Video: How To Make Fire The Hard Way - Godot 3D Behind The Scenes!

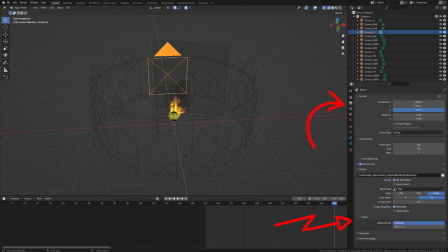Blender has this neat stereoscopic feature I didn't know about that allows you to simultaneously render to multiple cameras, I think intended for viewing things in 3D. So I took that and rendered the simulation to all 16 cameras, with each named according to their cardinal direction.
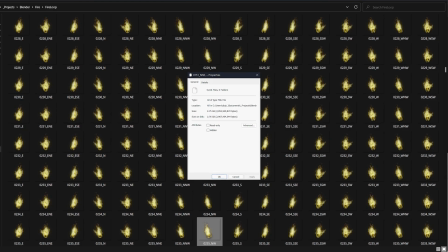This produced this wonderful folder full of... Well, I warned you this wasn't a great way to do it.
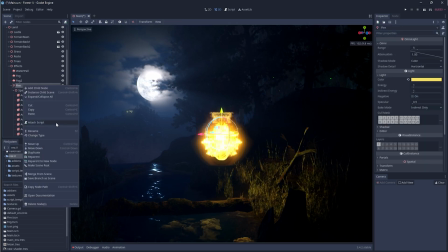Once I'd created all 16 sprites in Godot, it created this pretty effect, but that's still not what I was after, so the last piece of the puzzle would be done in code.
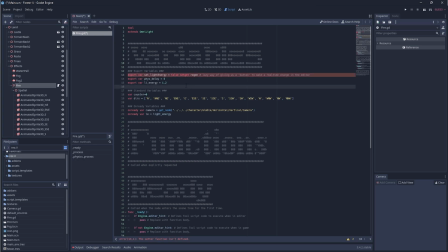Firstly, I'll need to modulate the light energy to give a flickering effect, so I set up a few variables on the OmniLight base node to track this. Then I added an array of suffix for all of the cardinal directions to be used later. Then I'll need a function that maps the angle observed to the cardinal directions I've declared above.
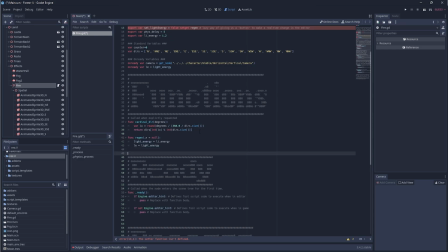As this is running in a tool script for testing, I use set get functions to effectively give me a button in the inspector to apply an update to any values. I tend to use my own template for scripts, so I'll remove the parts I don't need to make it easier to read.
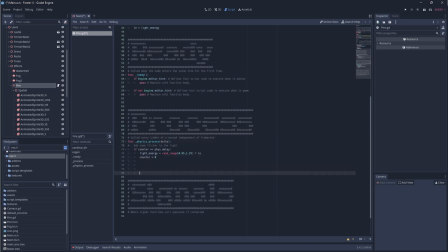Here I'm just applying the moderation to light energy within the physics process, which runs continuously to give the flickering effect.
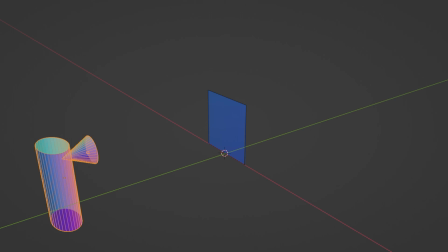Now you should recall we currently have a flat plane showing our fire animation and the player's camera facing it. The original approach I considered fired a raycast to the plane to discern the angle of impact, ensuring as the player moved, I could constantly track how the angle changed.
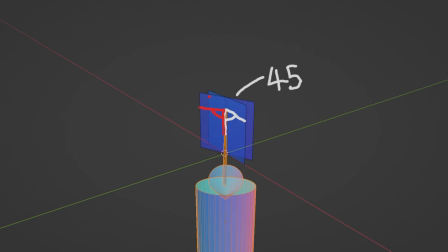This could then be repeated for all the remaining flat planes. However, it dawned on me this was essentially overkill, and more complex than it needed to be.
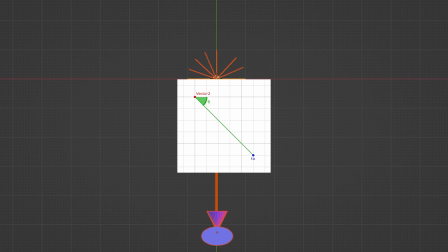Godot's 2D vector class already has an angle-to-point function, and as the fire would only be viewed horizontally,
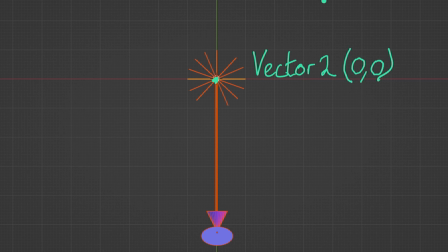the camera's and the fire's position could also be considered flat. So it just becomes a matter of taking the cameras and the fire's X and Z positions and passing this to the angle to point function to get the degrees.
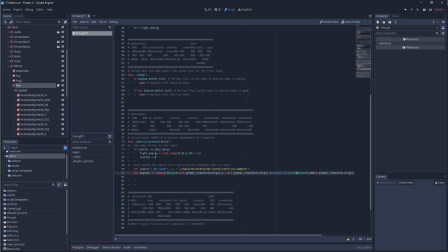Now every frame I perform just one check to confirm the angle from the player to the fire, instead of 16 ray casts to each plane. This check is happening every frame, so firstly I hide all of the animated sprites.
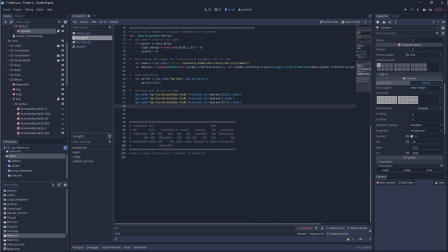Then I use our cardinal direction function from before, which now re-shows the sprite that faces the camera and the two closest directions facing the camera. This allows for the next block of code, which attempts to moderate the opacity of each sprite based on the view angle, in effect blurring them into each other as the camera pans.
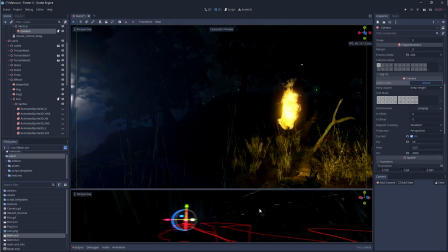While this is far from perfect, it gave the effect I was after, though it did take a fair amount of trial and error to get it there. Also, an eagle-eyed viewer may notice the seriously obvious repetition in the animated sprite loop and my far from optimized code.
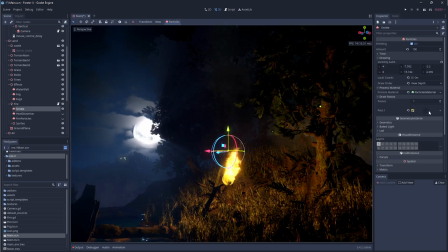Luckily, the overheads for this seem to be tiny. For the smoke, I used mostly transparent, animated particles, as shown in some other tutorials.
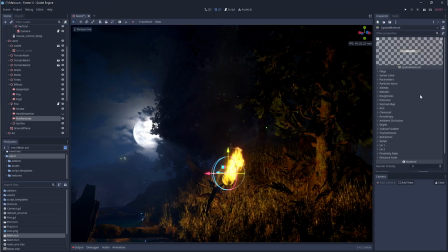Then a separate particle setup was used for the embers, using a different sprite and applying various randomizations to its movement. I also enabled emission to ensure that they glowed and applied a falloff to their opacity so they faded out during their lifetime.
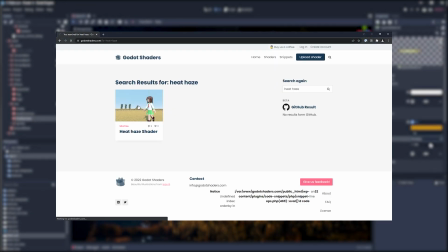Finally, for the heat haze, I nipped onto the Godot shaders website and found what I was looking for easily enough,
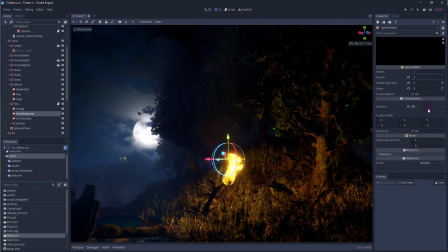tweaking it a bit to suit and applying to some particle spheres that were large enough to encompass the fire, giving a wobbly haze effect.
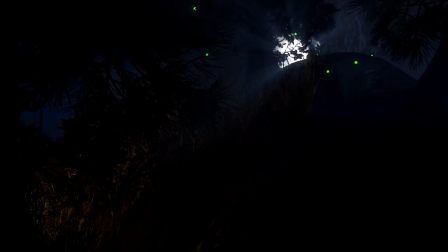After the fire, the fireflies were just green spheres with emission cranked up, and I felt like the scene was looking good, but something was still missing.
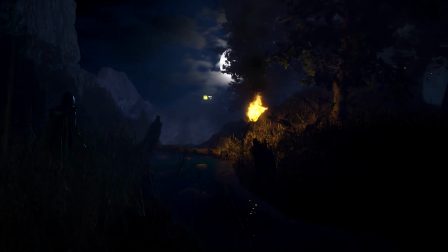Something big.
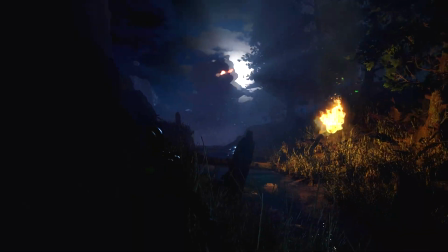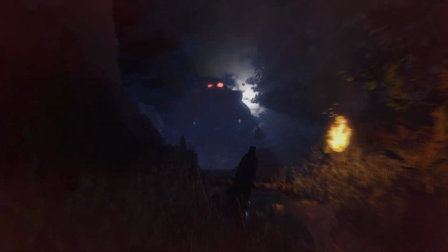Originally, this guy was supposed to be a giant moth.
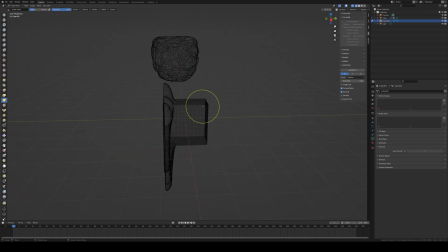Then I remembered I'm not all that great at sculpting, and muddling animals is really hard, so I settled on some kind of huge golem. My early approach was pretty terrible,
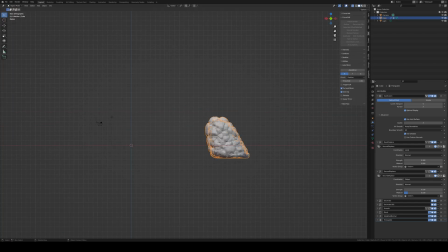but then I remembered I already had a rock generator of sorts that would allow me to stick to a really rough shape, but have the detail added for me.
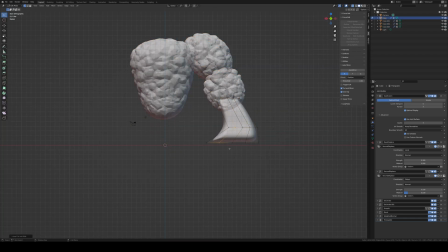Again, similar approaches already have tutorials online, so I won't repeat anything here.
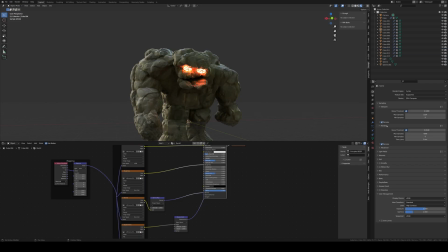Given I knew this was a night scene and he would be in the background, I wasn't overly worried, as long as the overall shape was right.